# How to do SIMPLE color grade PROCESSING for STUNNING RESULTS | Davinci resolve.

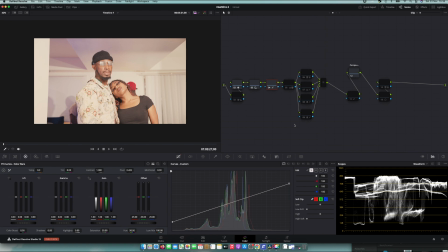I've been explaining about this too much on my tutorial. If you don't know about this technique, go back and watch it.
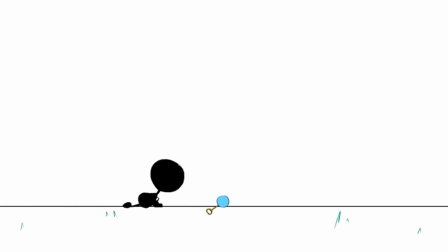Here is a problem. A lot of beginners, they struggle in how to make color grading as pro level.
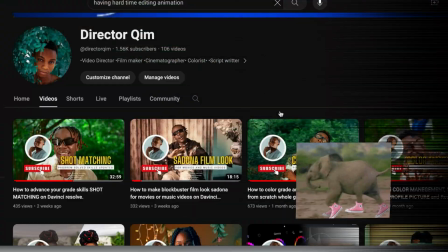YouTube itself can never pull up to that level.
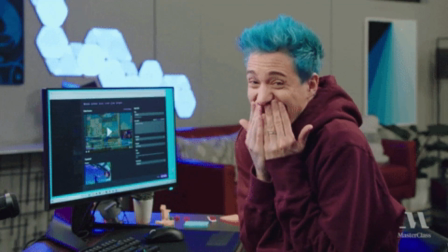Director Kimi came up with a massive masterclass phase 1 and phase 2, which is the phase 1 has 3 parties, and each of our parts has long pause video.
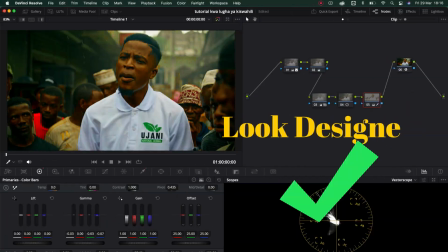Having an issue with the color senses, color management, creating different looks, fixing problems, how to balance proper your footage,
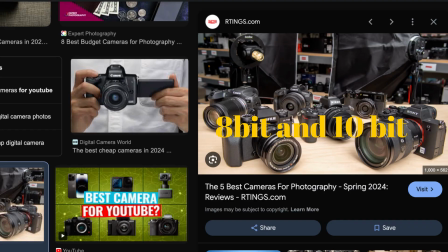shots merging, dealing with the small budget camera, everything you need to know from DaVinci Resolve,
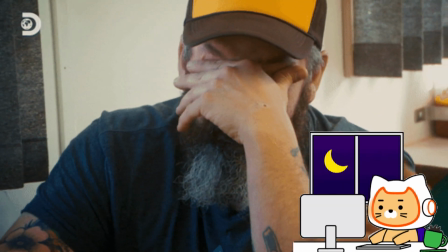masterclass has deep explanations. If you really struggle with a way of creating look, Director Kimi never seen enough till he he made the 26 LUTs,
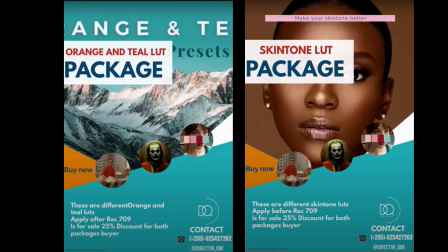which is has loop DNA and skin tone LUT and color separations. This is a power grade also available.
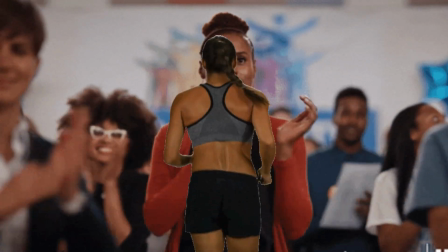Director Kim really wants to shift you into next level. Have a permanent mentor who can guide you well to your journey of color grading.
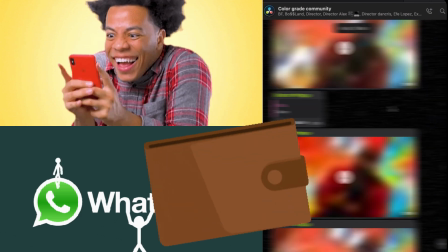He decided to create a WhatsApp group for his own student member. But remember, to join a WhatsApp group, you need to buy one of his products, either Masterclass or LUT package.
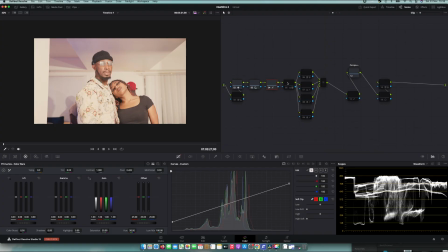Now, let's back into the lesson. And another thing that I've done is this balance node.
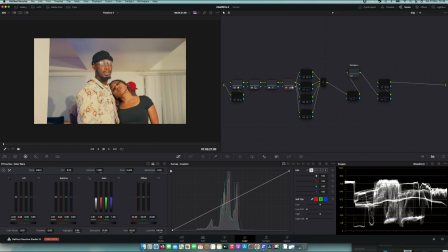This is done everything. This is doing everything.
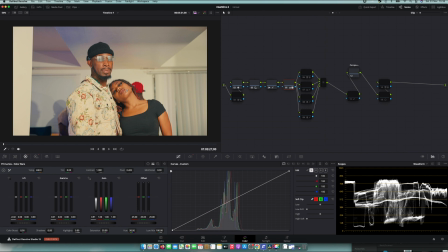Starting with the saturations, the balance of temperatures, and the balance of light.
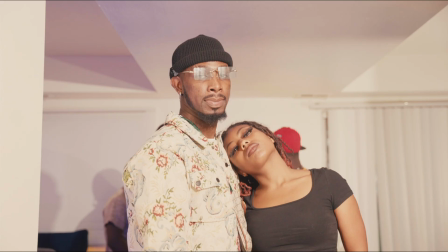As you can see, before was so much light into it, but now you can see the light is less.
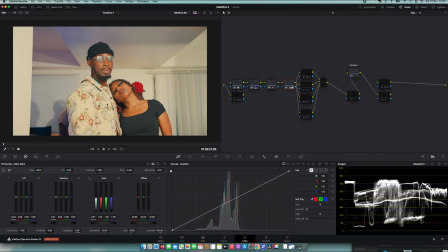Yeah, because I control in here. The time I do shot matching, the controlling was in this node. All right, what I've done so far here is just I control the template, saturations by using subtractive saturations, the temperatures.
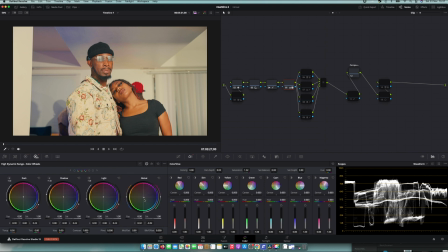As you can see, I use the global HDR for controlling white balance to push it picture to the cyan because it was too warm, so I push it to the cold port, and I used lifted gamma gain to mess up with my balance of exposure.
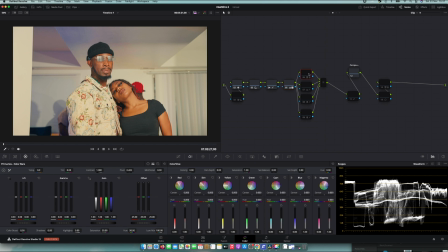All right, another thing that's a jump point to the look DNA. This is the part that I've done look DNA. I used my LUT package. The LUT package was also the warm tone. This is type of warm. The reason why I wanted something not so much cooler, the warm stayed there, but to be neutral, like everything has to be neutral.
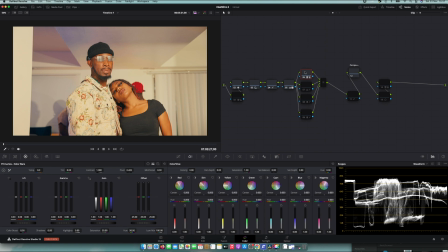As you can see, the final outputs, the picture is a little bit of warm, but it's very perfect balanced, and you're going to see how I did the balance. All right, so the balance was found into this place. This is where I reduce the temperature again there to the book,
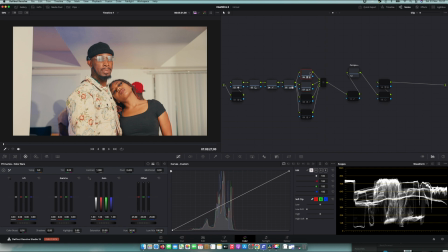because this was too much that they give it the warm bulk. And then another thing that I did is I used the curve, so I reduced the yellow tone to balance. This helped me to split between my skin tone and background.
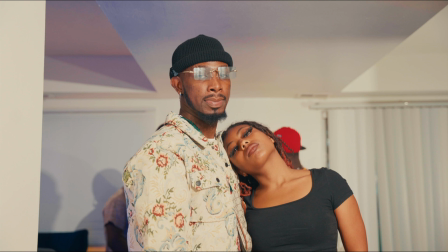Yeah, actually I wanted something very warmer, but still I want to say separation. Here you can't see the much separation, everything's too much warmer, and this is why I did that thing.
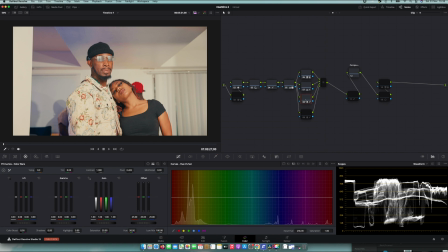All right, another thing is for the skin tone. You guys know about the skin tone. Always we talk about the skin tone. All right, what I've done about the skin tone here is I qualified the skin tone like this.
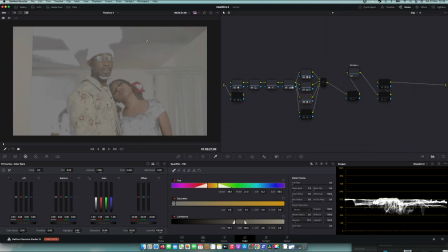Look the way the skin tone qualified, and it really picked some other stuff like the background, but don't worry about it because I never done too much, and I really used a very less of it,
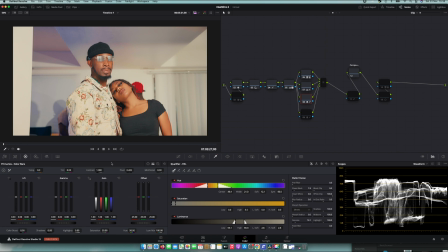but mostly I just deal with the saturation. I think this into this part I never done, but to other clip there I just deal with the saturation a little bit. I never touch anything else. And also I just did it built-in by using these plugins.
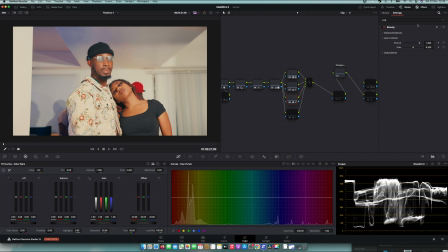You see this, it's almost 1,000 points there. Yeah, to build up the skin.
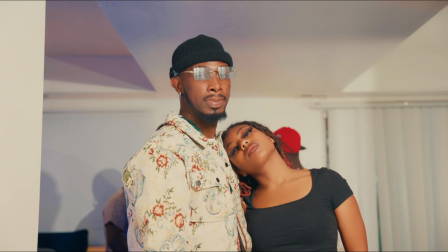You can see the skin now. Before, this guy was have something into his face, but right now you can see the skin is a little bit perfect.
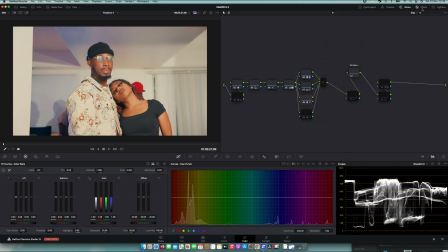And as well, I think this, let me put it in here. Well, it's good now. All right, another thing that I've done is look at this mask.